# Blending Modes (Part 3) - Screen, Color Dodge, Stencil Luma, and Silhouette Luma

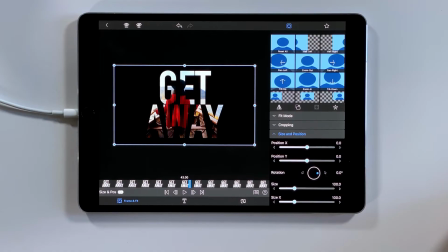497s
They wanted to see a little bit more of that video. So let's go take a look at my second draft.
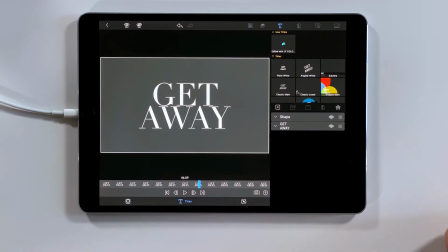507s
I've got this new font applied, but the main thing you're going to see is that the background is now gray.
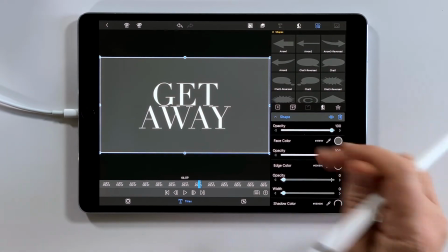516s
Opened up a shape and applied a shape, a big rectangle, and then made it gray.
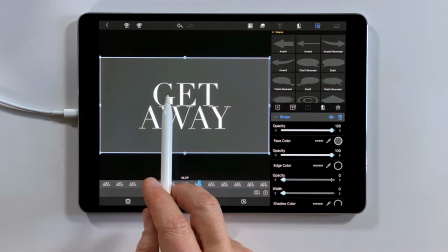523s
And the reason that it's this kind of medium gray is it's got to have plenty of contrast with the title in order for that
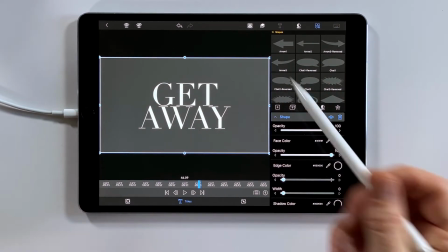529s
background image of the lake to show through when the Stencil Luma mode is applied.
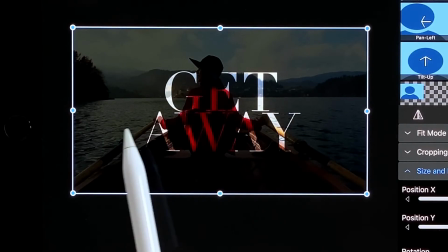534s
And that's what we got. Now we can see a little bit more of that background, the lake that the client wanted.
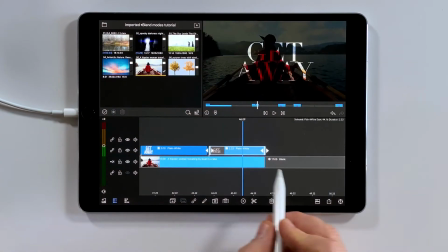540s
Now let's talk about how we built that logo piece, which we're doing using the Silhouette Luma mode.
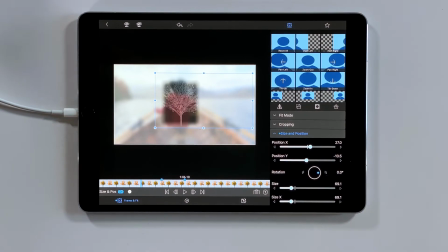547s
So you can see here we have our image with the Silhouette Luma applied.
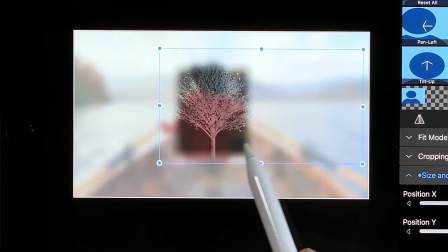552s
It's giving us this kind of black and white photo negative look. That's the blend mode doing its job.
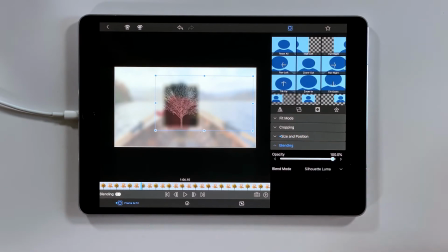559s
Because if we were to apply the stencil mode, this is the look we'd get.
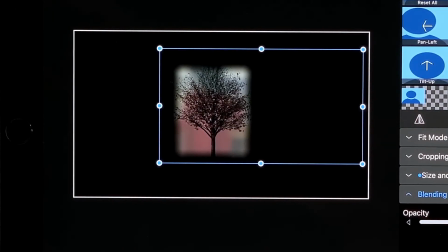565s
Today, for the sake of this tutorial, we wanted to challenge ourselves, and we're going to have to trick the silhouette mode into giving us the look we want.
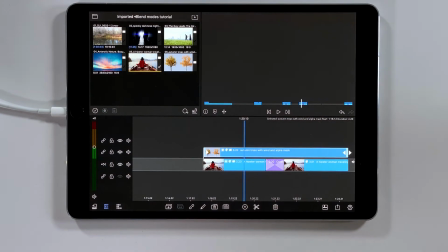576s
To finalize this composite, all we did was apply our X-ray effect.
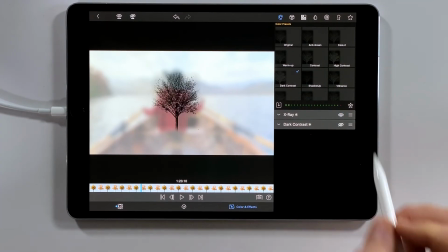581s
That turns this negative back into a positive.
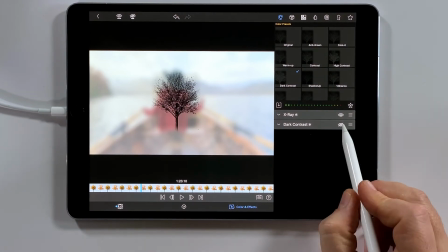585s
We also applied some dark contrast to the image to make that black really pop.
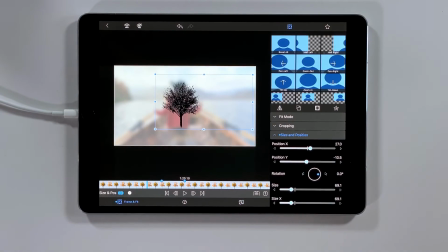592s
If we move over to frame and fit, you can see I adjusted the position and centered the tree.
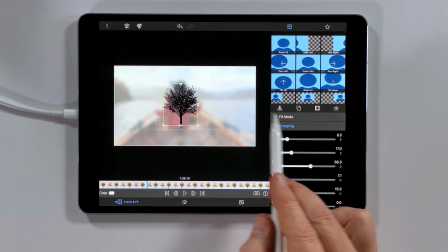597s
I also crop the second tree out and soften the edges a bit.
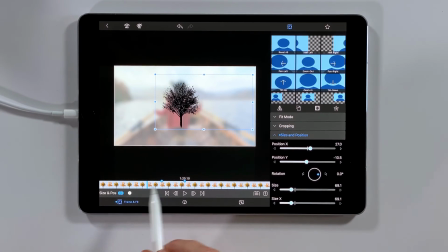603s
And finally, I keyframed the size and position of the tree to put it up into the corner as a bug.
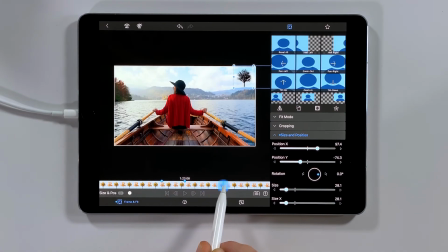611s
I think our pretend client's gonna like this. That's it for our blending mode series. Thanks for joining us. As always, we're gonna leave links to these demo projects in the description below so that you can download those and tinker with them on your own. There is an absolute ton of great deep dive information on blending modes on the internet, and we'll leave some of our favorite links in the description too. If you have any questions about blending modes or anything else LumaTouch does, please give us an email. support@luma-touch.com.